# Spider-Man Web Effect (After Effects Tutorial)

I'm, you know, sorry for making you cry. Okay. Sorry, I got my hopes up. It's on me. No, yeah. All right, open or closed? Closed. Okay. Oh, no, all the way. Right. Yep, so close. All done, close the door. Justin, close the door. Shut it. You're doing it.
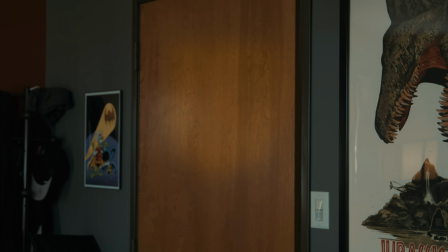8:41 You're doing it. Yep. All right.
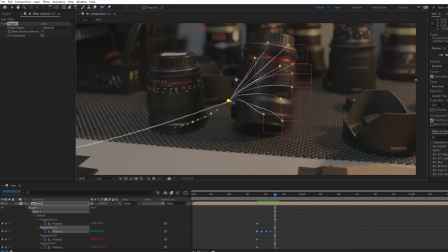8:50 Getting back into it, for the origin point of the web, we will manually keyframe the position to react similarly to the motion of the lens impact,
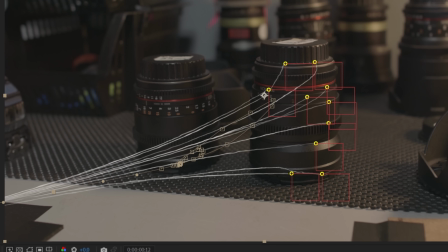8:58 including at the start having it stretched as it enters the frame. We can add extra motion by alt-clicking the stopwatch and adding an expression like wiggle, open bracket,
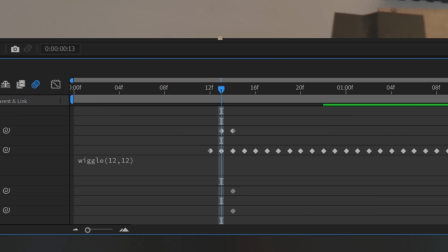9:06 12, comma, 12, closed bracket, which will give this random wiggling motion.
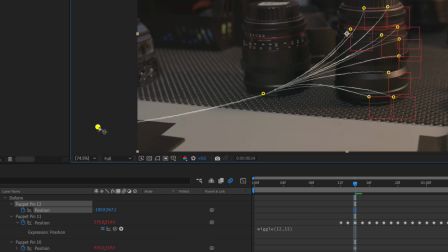9:11 For the strand going off screen, we moved that further away and also used a wiggle expression. This time, wiggle, open bracket, 9, comma, 18, closed bracket for some separate motion.
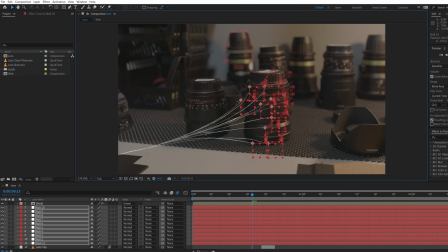9:22 For the first few frames, to have it enter the screen, you can move the null layers. They already have their positions keyframed and the puppet pins are all linked, so moving the nulls will control the web.
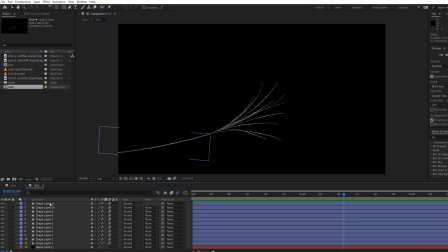9:31 For more details, we can jump into the web comp and use some free stock photos for real spider webs.
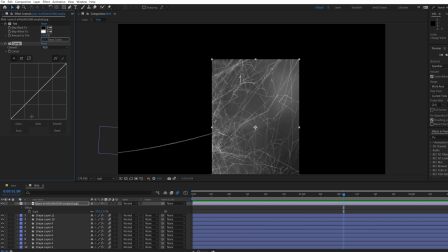9:35 Links in the notes. You can do this by tinting it black and white and adding contrast to make the background black, isolating the webs and set the layer to screen.
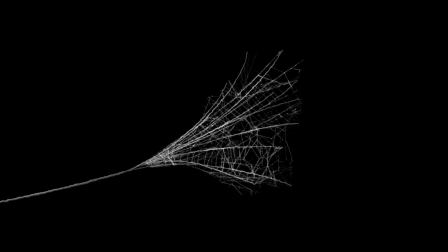9:43 We chose different sections and matched them to our web area to get this. Back in the main comp, we added some extra effects for final touches,
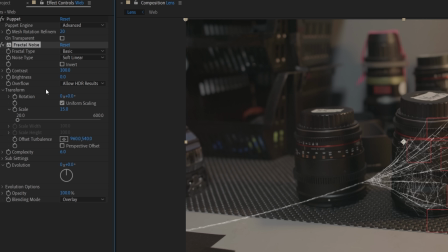9:50 such as fractal noise set to overlay with a small scale and lowered brightness and contrast to break up that solid look of our lines. You could also animate the evolution if you like to have that breakup pattern change over time. Next, a CC glass effect, but with low softness and height so the effect isn't too strong.
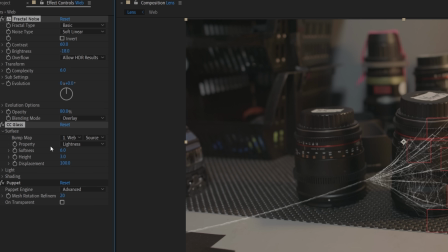10:06 Make sure these effects are before the puppet pin effect so they warp the same way. Once we enable motion blur, we get this.
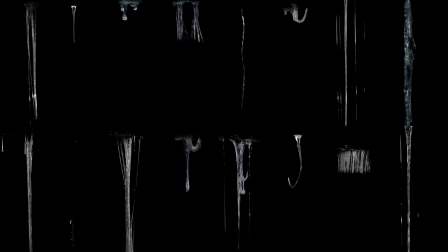10:12 As an alternative for anyone who has our slime pack, we have these tendrils and thin slime assets, which can work great for webs.
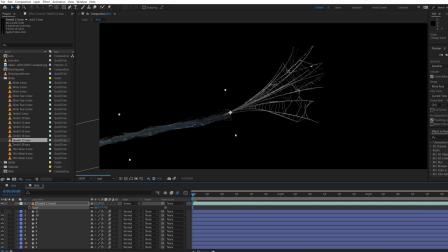10:18 You can use these instead of the shape layer strands and curve them using a mesh warp effect or the bended effect.
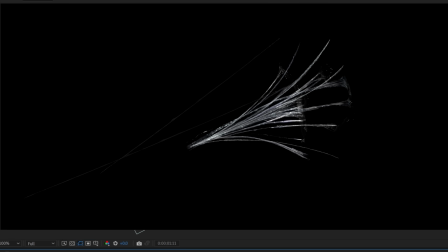10:23 We felt that these added more of an organic feel, and the main tendril worked better than the shape layer strand version.
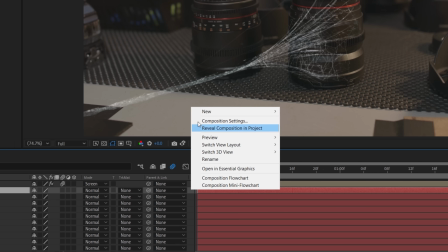10:28 Because this is thicker and we can see through it, we can add an adjustment layer beneath the web comp and use a compound blur,
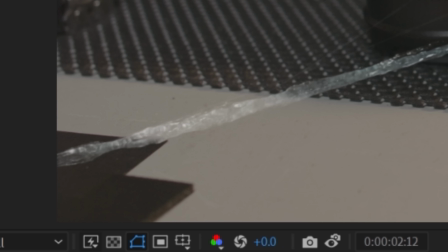10:34 selecting the web as the blur layer so that it affects the background seen through it. Lastly, for a shadow, we rendered out our web effect and dropped it in the comp above our footage,
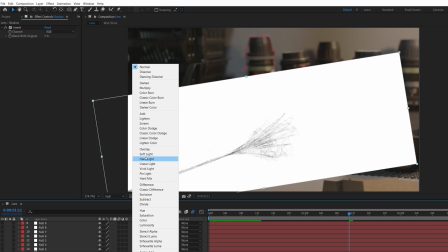10:43 using an invert effect to make the web black and set the layer to multiply to remove the white background.
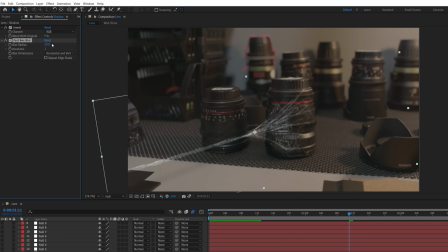10:48 Use a blur effect to match the other shadows in the scene and you should get something like this. And speaking of our packs, we are currently having a sale on our store right now till the 23rd. Go to the store. Say it. Say it good. Say it, you son of a bitch.
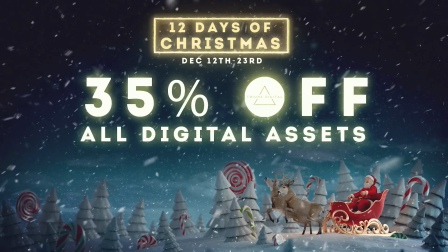11:02 Everything on the store is 35% off throughout the entire sale. But then each day, we are choosing individual packs to be 50% off. So if you're looking to grab something from our store, right now is the best time. So, you know, do it, motherfucker.
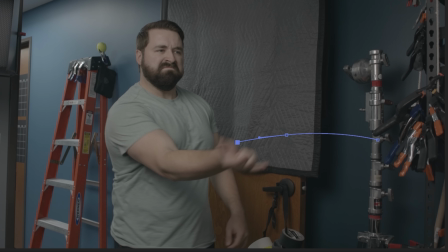11:15 For the wider shot of me, we copied one of the shape strands and this time keyframed the path and animated it each frame to whip out of my wrist till it went off screen and then back. Keyframing the light sweep too can add a jitter or traveling effect.
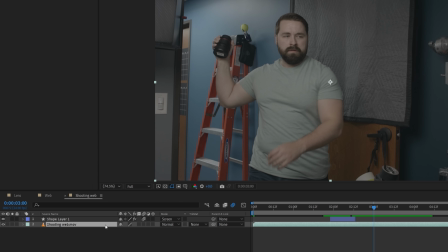11:28 For a couple frames before we see the lens in my hand, we used a duplicate footage layer set to freeze frame and rotoed the lens.
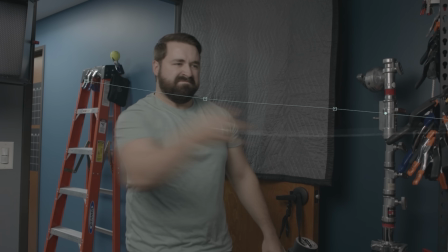11:34 Keyframe the position for the lens to enter from off screen and enable motion blur, trimming the layer to see just a few frames.
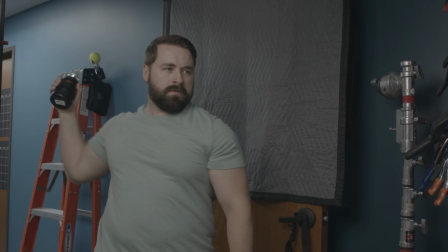11:40 Even though it's heavily motion blurred, it just adds a little extra information to tell the audience the object is moving through the frame. But that's it for today. Don't forget.
You're back. Since you make the decisions, was there more to that? Sorry, I lost my train of thought. Okay. I should have knocked. Wouldn't have made a difference. Sorry, door etiquette I go hard on, so I'm sorry for going hard on it on you. I didn't mean that sexually. Oh my God. Sorry. Boundaries I have a problem with. This is a very weird interaction. Sorry. This usually goes better when Ryan's here because he just tells me to leave and I leave and it doesn't carry on like this, so that's on me or him. Why are you saying this?